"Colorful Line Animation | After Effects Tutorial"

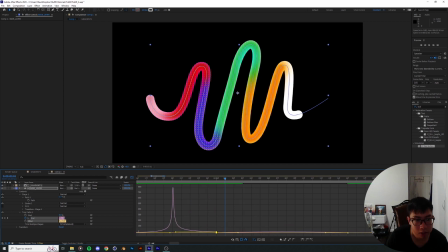12:27 And it's just gonna slowly drift to the ending over here. Gonna make sure that's a smooth curve. Doesn't have to be too smooth, but you know.
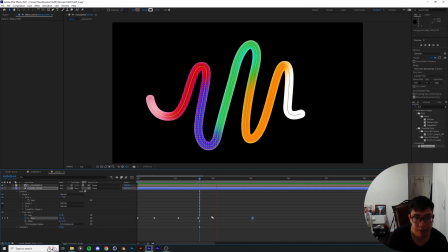12:44 This part just way too fast over here. We can't see what's going on. So we're just gonna drag these keyframes out, and yeah, that's good enough.
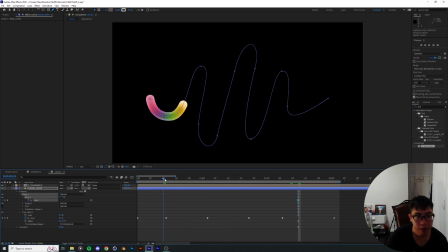12:55 Okay, and I'm gonna create another shape over here.
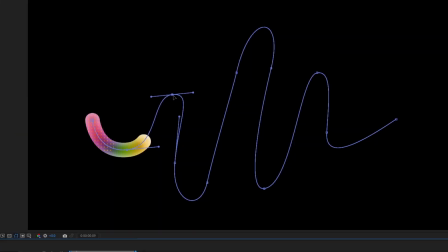12:59 That's gonna be the first form of the line where every single one of the hills
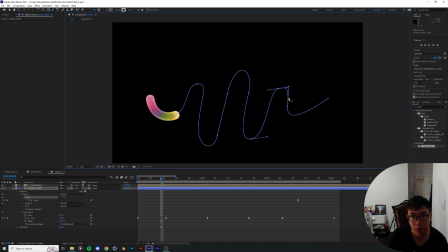13:06 are just sort of shorter than it's supposed to be, to create that create that momentum. Or maybe I could just delete this ending layer entirely and just animate each of the hills sequentially as a line starting to comes up.
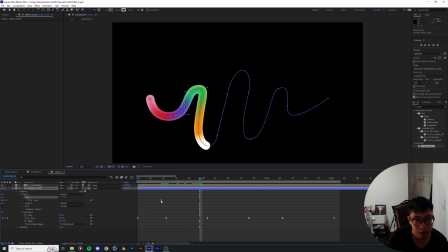13:24 Boom. So the first line is gonna be finishing up here.
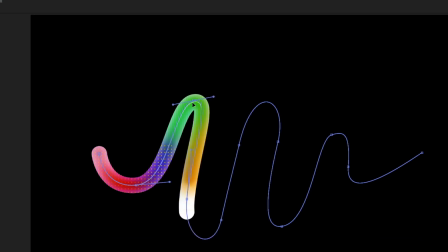13:28 I'm gonna drag the first line up like that to my desired height.
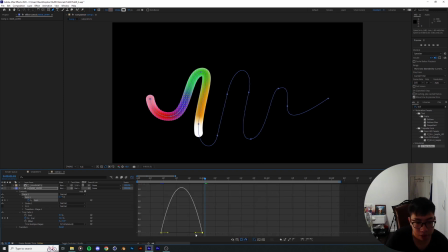13:36 Keyframe those two and drag them down like so, and maybe drag the beginning down so we get a smooth curve.
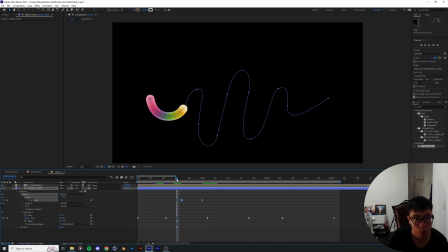13:51 And as I'm gonna drag this first keyframe to where the ball sort of just finishes up
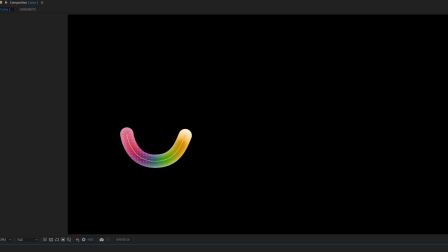14:00 its trip over the hill. There we go, we get that sort of momentum as a line go through the hill,
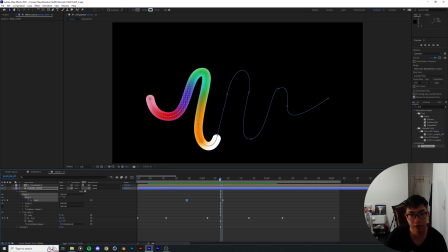14:08 and the tip of the hill over here just sort of carries that momentum out. Same goes for this one. I'm gonna repeat the same process again. As soon as it's done going over the hill,
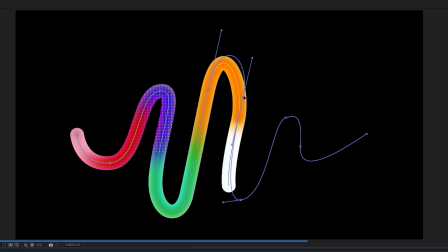14:20 I'm just gonna go ahead and grab these two paths over here and drag them up where the original height that I had planned.
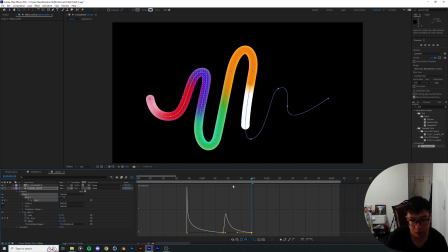14:28 Just also gonna repeat the same process. I'm gonna drag this in. Maybe have it over here.
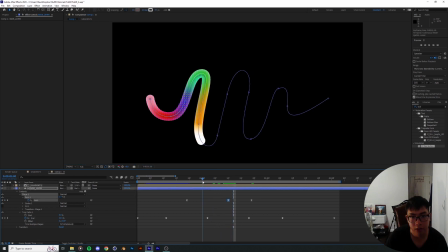14:36 It's not going over the hill yet, so there's no reason why it should be growing up here.
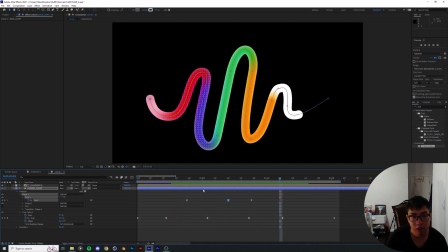14:45 There we go. It's like shooting up in momentum. That's very good. I love that so much. And the same goes for this final one. Also, just gonna drag this line up, have it curved, and be a little bit diagonal.
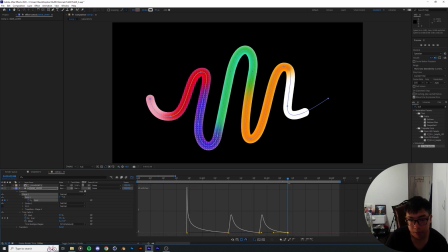15:07 There we go.
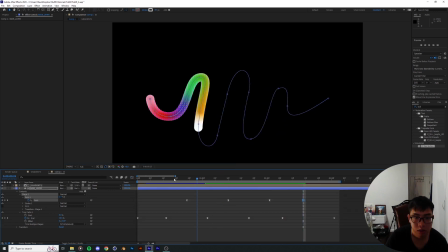I have a little bit of lag going on over here because the line is still growing, so I'm gonna drag this in a little bit. Make sure the motion is smooth. There we go.
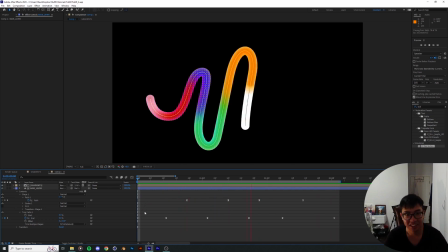15:29 Right. It's actually looking pretty good. Yeah, so that's pretty much it.
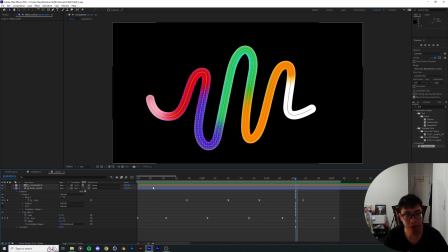15:36 Anything else I need to... Yeah, okay. So the first few minutes of the video, I wanted you guys to draw out this line that's not going over each other or overlapping with each other. The reason why is because of the grain of the inside.
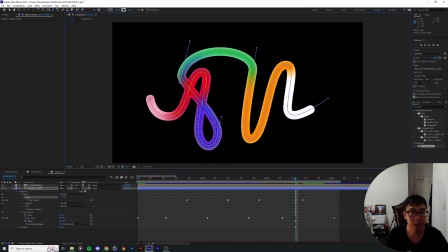15:52 It's gonna create this sort of intersection between the shapes over here.
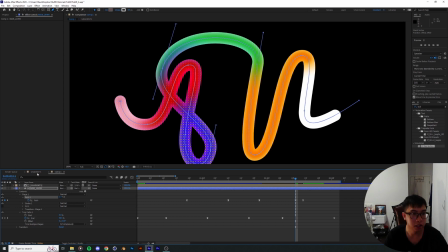15:57 Even though we got this line mass into the original shape, the lines of the color inside of them is gonna move accordingly to the line, and it's just not gonna decide, you know, it's not gonna decide to stick with the original shape, the original mass of the base layer, but instead it's just gonna go over each other.
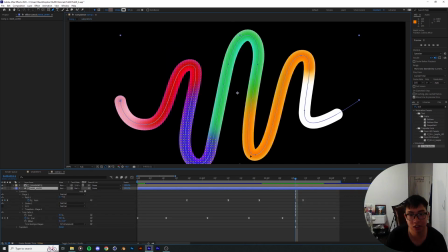16:17 So we get some pretty, you know, pretty interesting color overlapping going on over here,
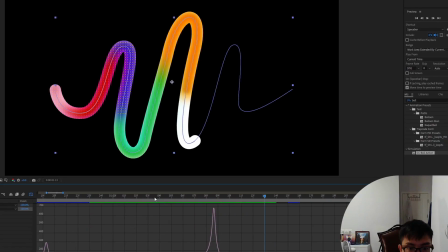16:23 but it's just not what we're after. So until Adobe implements a grain stroke update in After Effects,
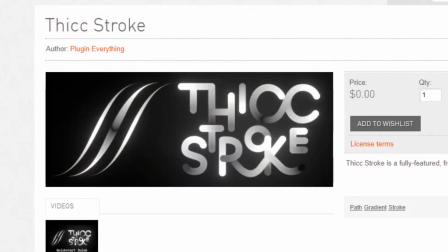16:32 I would like to draw your attention to a free plugin called Thicc Stroke.